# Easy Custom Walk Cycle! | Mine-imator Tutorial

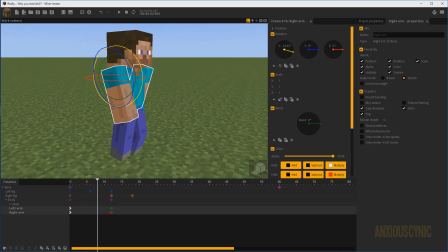249s
You can make it a bigger number if you want it to be more obvious. And then for the arms, we're gonna come down here and they basically just go up like this.
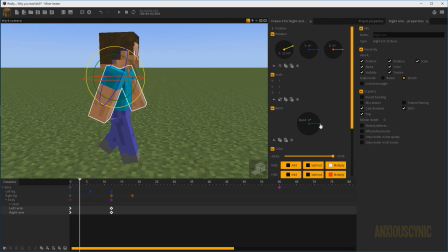258s
We can add a bend. We can actually have it bend pretty much the entire time if you wanted to. Let's just say about 25, something like that.
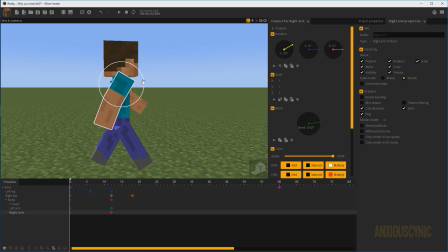268s
You could also make it where, I think typically when people walk, their arms are kind of straighter when they go back.
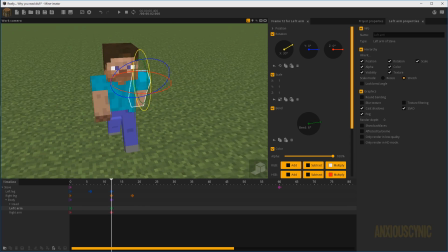276s
It really depends on how you want to look, man. You ain't got to do all this stuff if you don't want to. So that's pretty basic there.
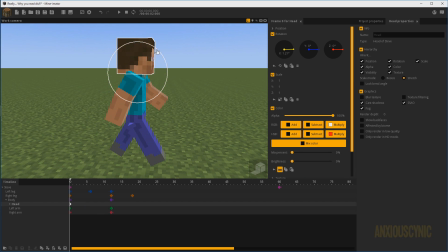283s
And then you can see there's nothing for the head. If you wanted to, you can make the head kind of bob up and down a little bit more if you wanted to or something like that. But you don't really have to.
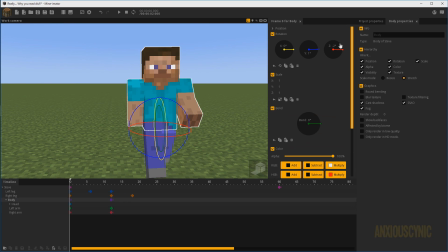293s
One thing we did do is, since we rotated the body, This is negative 2, so we may want to make the head go, say, positive 1.
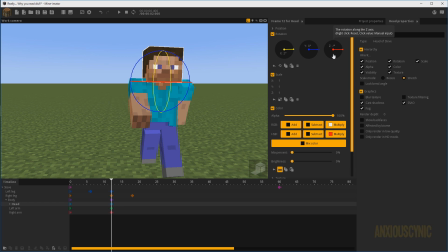302s
You want to keep a little bit of a move there, and then this one will be negative 1, so that way it doesn't just go in line with the body the whole time.
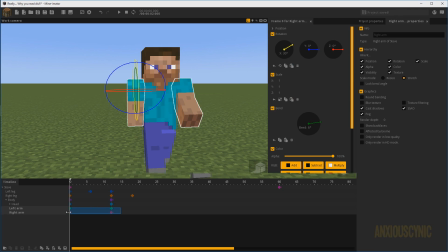310s
It'll kind of have its own movements, all right? And one thing on the arms you'll notice is there should be this ease in and ease out quadratic. I usually find that the ease in, ease out sign looks a little better in my opinion, but again, all the transition things, there isn't like a set transition you can use for everything.
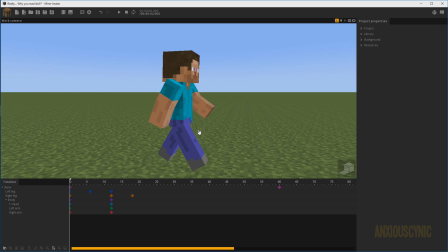327s
You have to figure out what works for what kind of animation you're doing and how you want things to look.
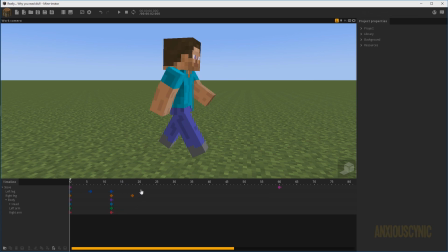332s
So anyway, this is our basic walk cycle. Let's just go ahead and copy paste this out so that we can see what it looks like.
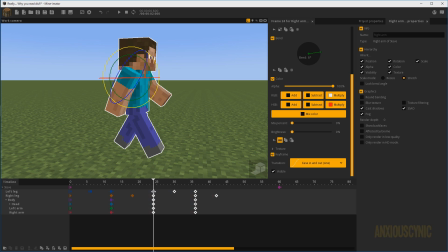339s
Just get these lined up properly. Is that about right? Yeah, and then we want to keep going like this, something like that, and we're just going to see what this looks like.
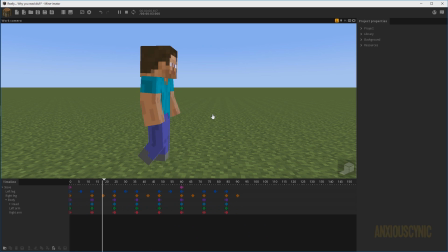356s
And as you can see there, that doesn't look too terrible for a basic little walk cycle.
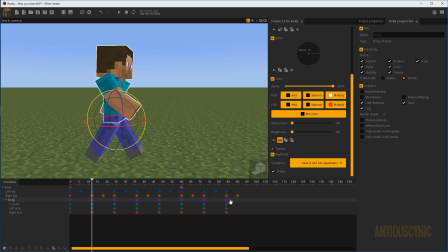360s
One thing I am noticing is this ease in, ease out quadratic on the body is,
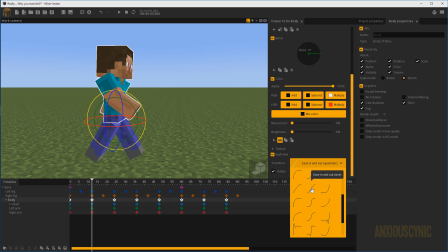366s
it's a little bit too wonky, so at least in my opinion, it's kind of like jolting back and forth due to how quick we have this walk cycle going.
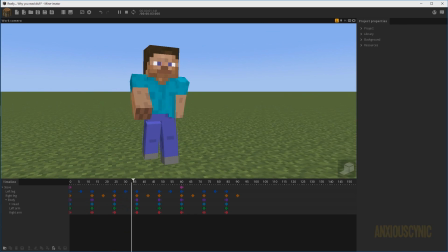372s
So I'm going to put that on sign. That gives us a more smooth look, in my opinion.
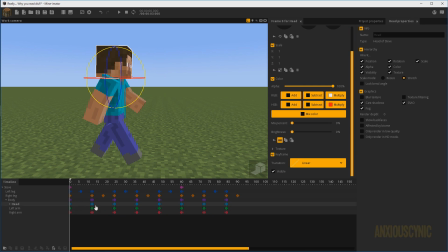379s
That's what I'm going to go with. And we can probably do the same for the head.
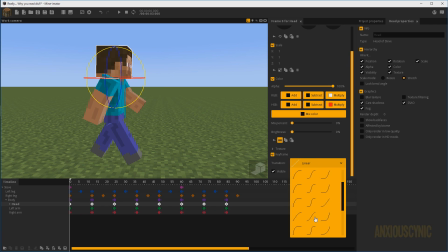383s
I don't think it really looks that noticeable being on linear, but I'm just going to go ahead and do that for the sake of consistency.
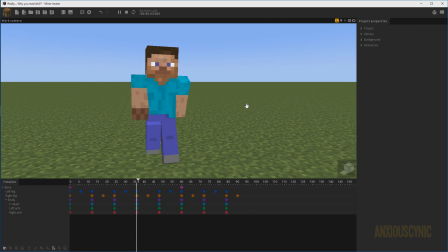390s
Make sure everything is working together the way it should. And it looks okay to me. Doesn't look too bad at all, man. And there you go. That's pretty much a pretty easy basic walk cycle.
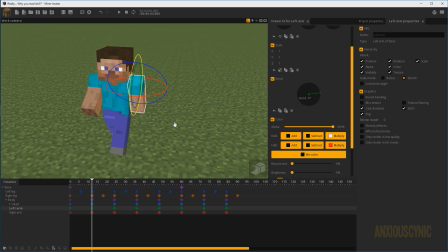402s
One other thing you can do if you really want to kind of beef up your walk cycle a bit, you can add some
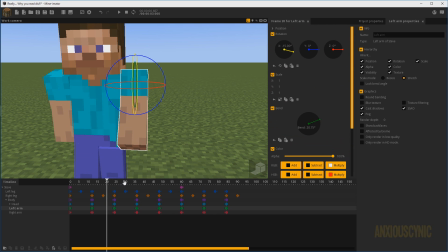411s
Z rotation. Let me go ahead and undo the copy pasting we did here.
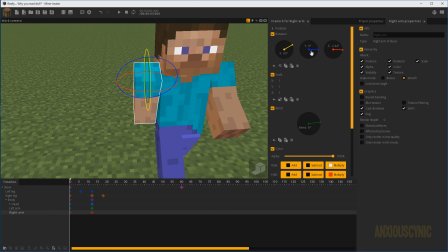415s
Is the arms can be made to rotate outward just a tad, maybe like about 2 on this one. So it's going to rotate outward where the arm is going to go kind of away from Steve when it goes back,
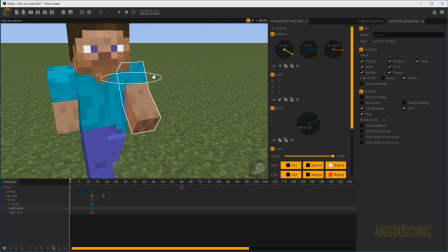428s
and then maybe inward when it's going towards Steve. So let's just have this one go like negative 2, and you can rotate
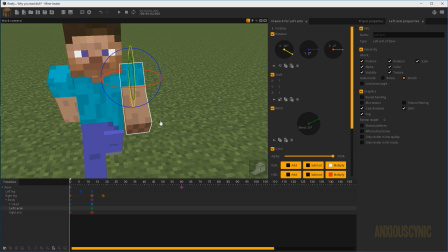440s
on the Y a little bit too if you wanted to. Let's go positive 2 and negative 2 on that one, and then we're gonna go positive 2 and negative 2 on this one, something like that. And that gives it just a little bit of a curvature inwards,
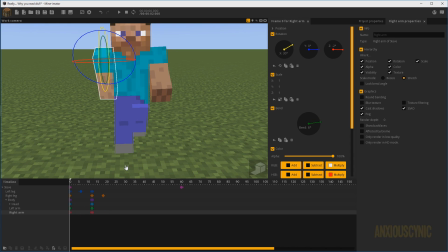458s
and then outwards when it goes out, it gives them a little bit more swag, you might say.
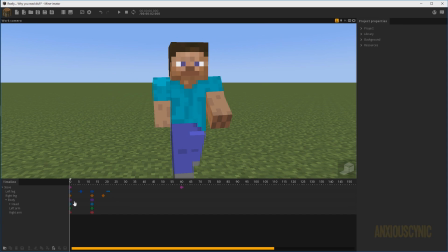463s
So yeah, there you go. Let's go ahead and make those little bit of changes that we have.
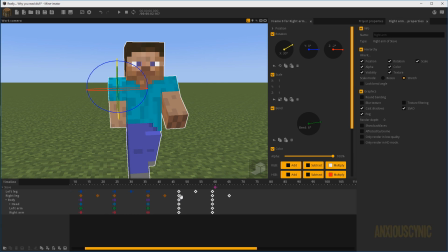468s
I'm going to go ahead and copy and paste this on out. Try to keep our keyframe spacing consistent. You can go by the frames, but oftentimes I find myself just going by the look, as long as it looks spaced out the way I want it to.
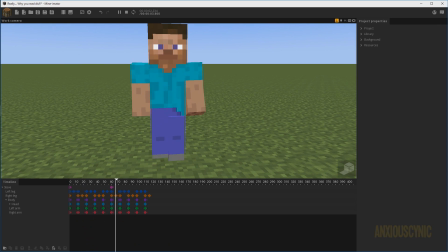484s
Then it's pretty good. It's a pretty simple little basic walk cycle.